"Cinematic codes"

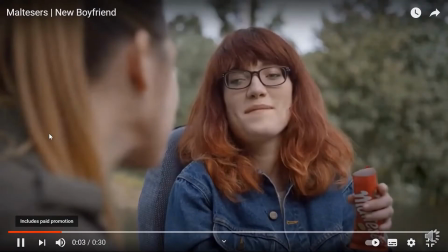[16:53]
But when we see the Dairy Milk ad we've just watched, we don't think all of the action happens in the time it takes us to watch the ad. We know that we are seeing snapshots of different points in the mother's day.
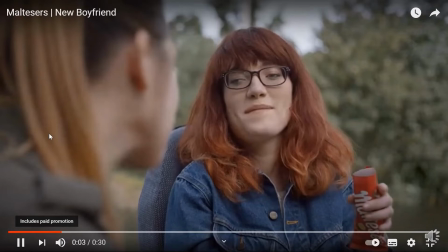[17:08]
But how do we know the difference? It's all in the mise-en-scène and the script.
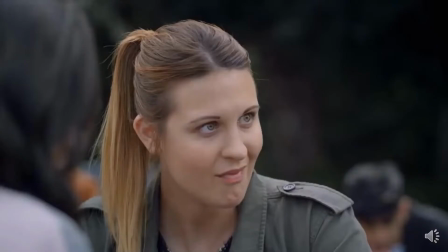[17:14]
In the Maltesers ad, we stay in the same setting and we simply see shots from different angles. The scripted conversation continues across the different shots, so we know we are in the same story space, if you like.
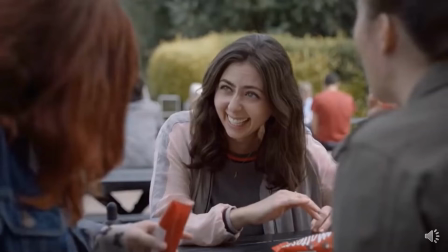[17:27]
This might seem super obvious, but it is something we all learn to read as we watch more films and TV programmes and ads. That's why, with the Dairy Milk ad, we recognise the changes in mise-en-scène as shifts to a different point in the day.
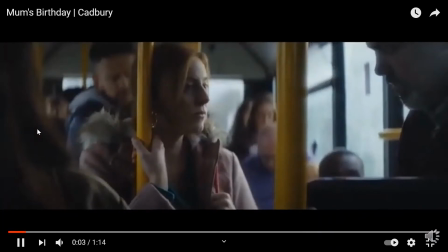[17:46]
Pieces of film or ads also don't need to be chronological, as in happening in time order.
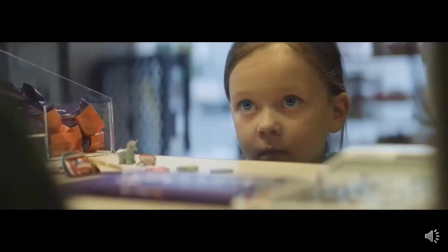[17:52]
They can include flashbacks or mix up the sequence of the narrative to keep things interesting. See if you can find any ads that do this, and do let me know. In advertising, we quite often see a device whereby a number of shots are edited together which keep something consistent but shift other things.
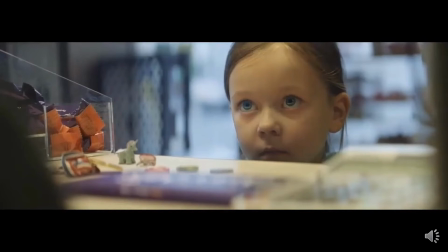[18:12]
This signifies to us that we are supposed to read not just a relationship between them but also a similarity. Think about the Right Move ad in which the man makes multiple journeys up and down the stairs.
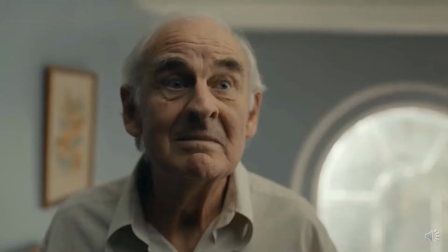[18:25]
His stance and facial expression are kept consistent, which makes us more clearly recognise the repetition
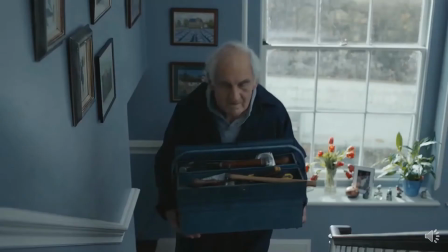[18:33]
and intensifies the humour and the empathy the audience is encouraged to feel. And think again about the Save the Children Second a Day ad.
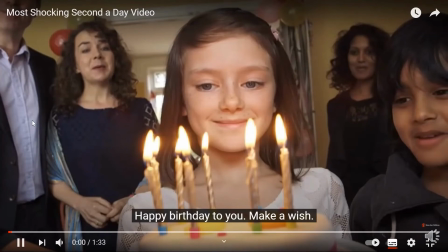[18:43]
Keeping the child in the centre of every shot as the mise-en-scène changes behind her encourages us to focus on her changing experience.
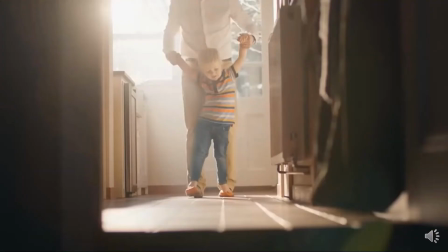[18:52]
In the Fairy ad, we have completely different sets of people and we don't read them as all living in the same house or all knowing each other,
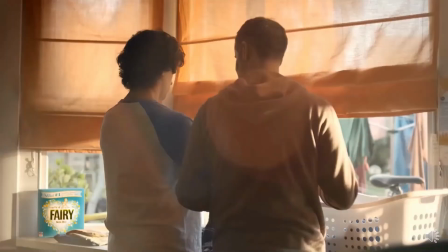[19:01]
because their mise-en-scènes are different.
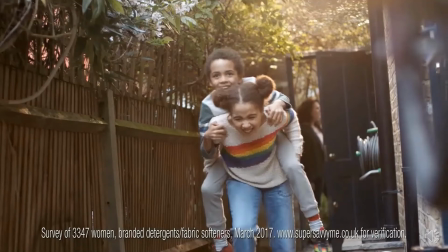[19:04]
But we do read them as being linked thematically because of the words of the song Head, Shoulders, Knees and Toes working across the piece. Likewise, the Nike Dream Crazy ad.
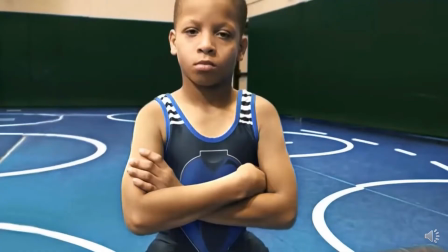[19:17]
Completely different situations are brought together thematically by the use of a voiceover that is not a recognised song like the last one we considered,
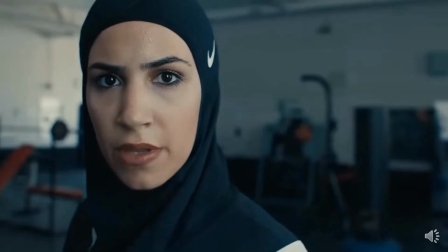[19:25]
but has a narrative structure that links them thematically. As in, if you're X, Y or Z, don't be the best runner in your school or picture yourself wearing LBJ's jersey or become a tennis player.
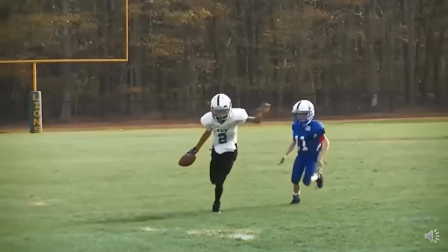[19:40]
And then a positive, become the best runner ever, picture LBJ wearing yours, become the greatest athlete ever.
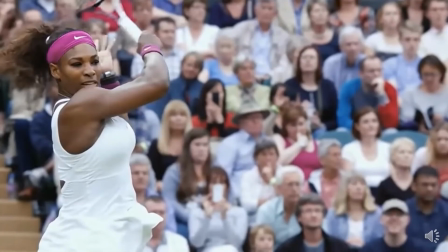[19:49]
There is a symmetry and consistency to these. This structure makes us recognise that while these are all different scenarios, something similar is being said about all of them.
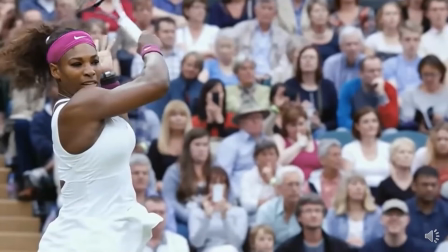[20:03]
And staying with the Night Dream Crazy ad, it exemplifies that as well as just straightforward cutting from shot to shot, editors can use creative techniques which are codes for different meanings. In this case, something called a mix is used at the end of the ad.
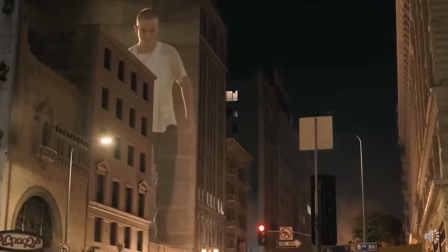[20:20]
With a mix, one shot is superimposed on the other, encouraging the viewer to make a connection between the two things.
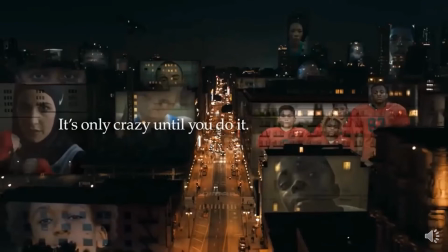[20:28]
In this case, the people from the ad are being given status by being presented on the sides of a building, as in suggesting that they should be celebrated and recognised. There is possibly also a metaphorical meaning of the world being one of struggle and overcoming,
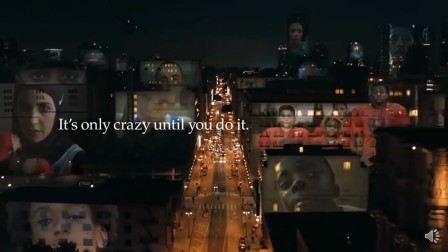[20:45]
which again reinforces the American Dream myth we discussed this ad in relation to in a previous video.
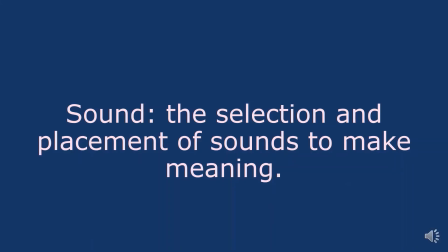[20:54]
Finally, we're going to talk about sound. Sound in film, and for our purposes in advertising, is not random.